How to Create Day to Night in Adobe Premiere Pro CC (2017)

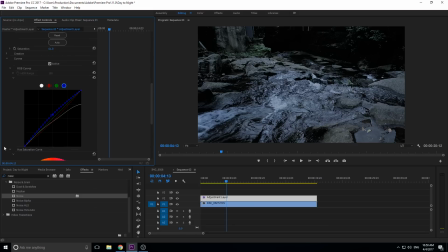And then the next thing we want to do, the final thing we want to do, is we want to actually go here and we're going to drop down curves because what we want to use is vignette. You can create your vignette in a thousand different ways in Premiere Pro. What I did for the first one here is I actually, whoops, deleted it off there. This one.
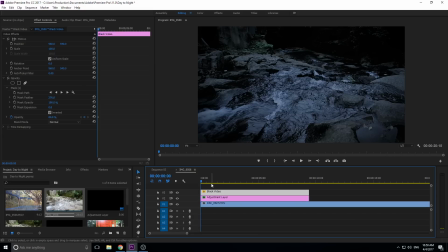What I did for this one was I actually created a black video and then I just used an opacity filter. So this right here, I dragged the circle out. So it's a circle. Then I feathered it. Then I reduced the opacity of a black video. Kind of gives you the effect and maybe a little bit more control, but we can do the easy way.
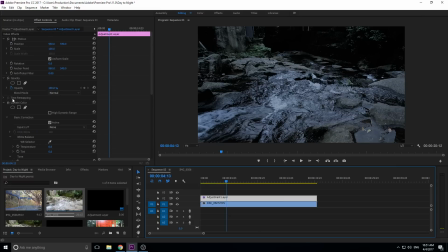And the easy way is just to use Lumetri's built-in vignette right here.
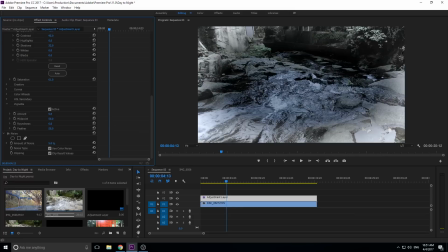So what we want to do is this goes to white. That's not the effect that we want to go unless it's like a dream sequence.
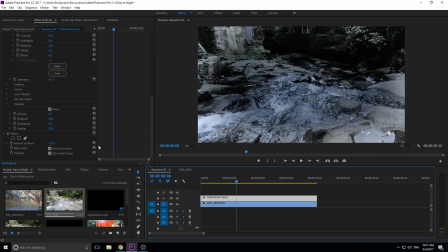I mean, looks kind of cool, but that's not the way we want to go. We want to go the opposite way.
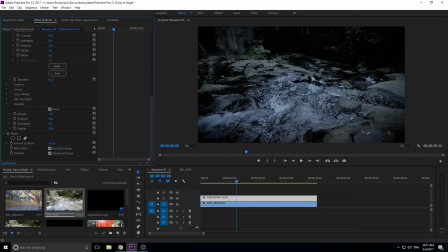We want to go black. We really want to darken these edges out to make the edges look like they're blackened and maybe we're lighting the center a little bit. So you can see if you want to go to like the midpoint, we'll bring it in closer to the inside here.
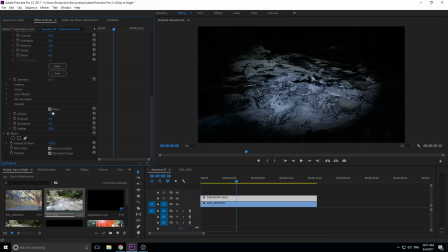And then we can actually, so we can bring the midpoint down to zero, bring the amount almost to full, and then really feather this out. And let's reduce the amount a little bit more. And there we go. Now we got this, like the center is kind of lit, but the rest of it is really this encroaching darkness.
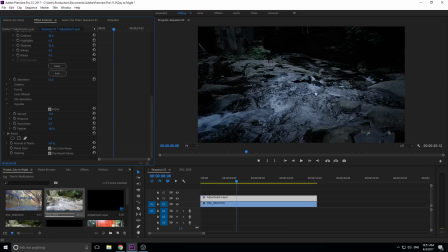And that's really important for nighttime shots because a lot of time you're only lighting the subject and the rest of it is by default because the center is more lit, the contrast on the outsides will make them less lit. So we can accomplish that with the vignette. And just like that, we have accomplished shooting a nighttime shot.
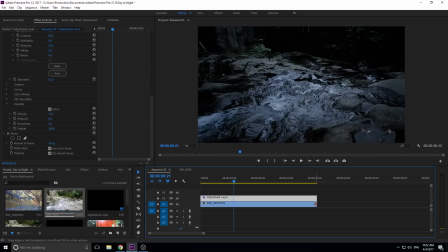And you'll notice that it's actually pretty neat because this water originally, if we reduce the thing here and look at it,
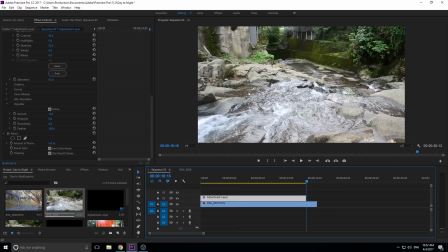the water was, it's clear, it's reflecting the brown of the rocks here.
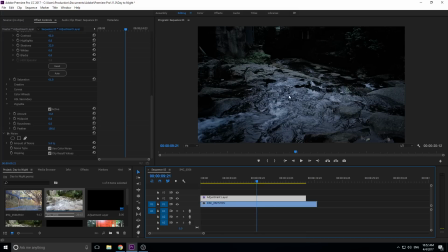But at the nighttime shot, it looks like what nighttime water would look like, this black moving there. And we got the contrast and stuff working well. We have the detail on the edges removed. This overall looks like a great nighttime shot.
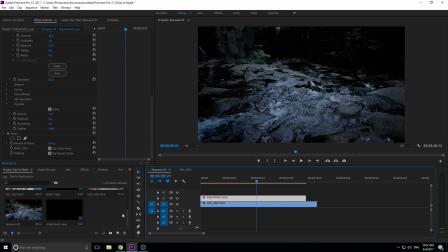So you'll notice though, I'm gonna show you the contrast, and this is why you need to not shoot the sky.
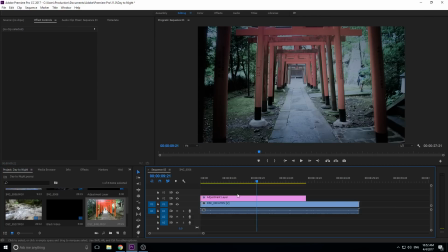So if I just drag in a new piece of footage here, you'll notice that with these exact effects,
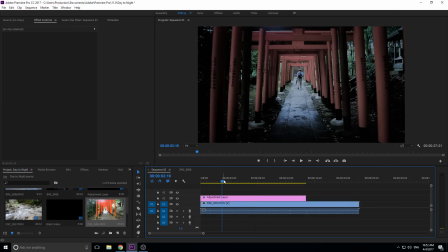because we have an adjustment layer here, we didn't touch the footage, it doesn't look very accomplished.
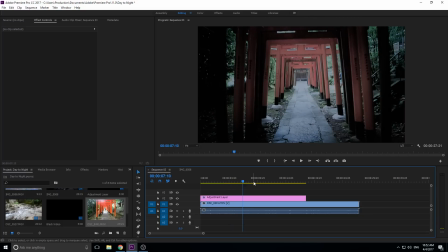And that's because we're getting some direct sunlight coming in from above and we're shooting the sky.
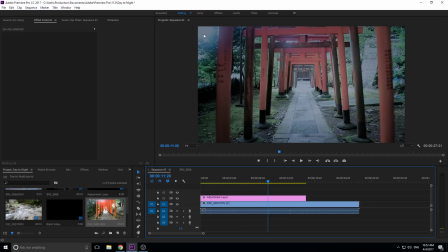And you'll notice that the moon is never this bright,
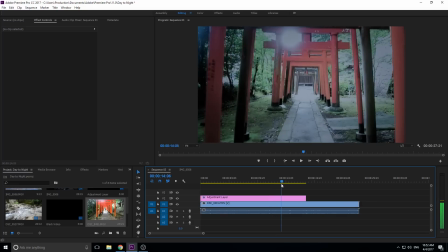so it'll never accomplish this if you shoot the sun, especially the sun directly like this. So just keep that in mind. If you're going to make a day to night shot, try to not put in the sky.
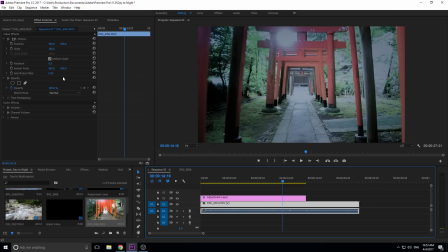A way to kind of fix this might be to scale it up
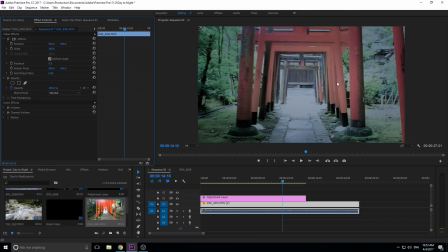so that you don't have that in there, but of course you're gonna lose quality like this and it's gonna just look zoomed in.
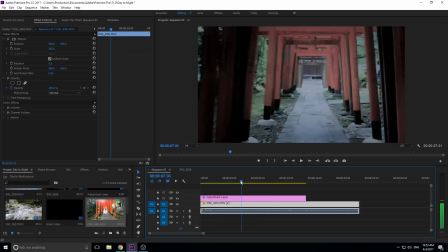But if you really need to do something like that, you can zoom it up and try to remove the sky from that. Otherwise, don't capture the sky if you're gonna be doing this. Thanks everyone for joining me for this tutorial.
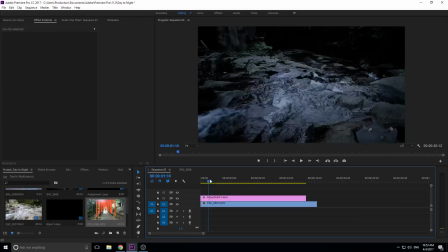I hope you enjoyed that, taking a piece of footage and turning it from day into night. I hope you can use it in any of the productions you're doing. If you want to see more Adobe related content like this, go ahead and hit that subscribe button. If you got any questions, comments, or ideas for future tutorials, throw those in the comments below. And until next time, guys, see ya.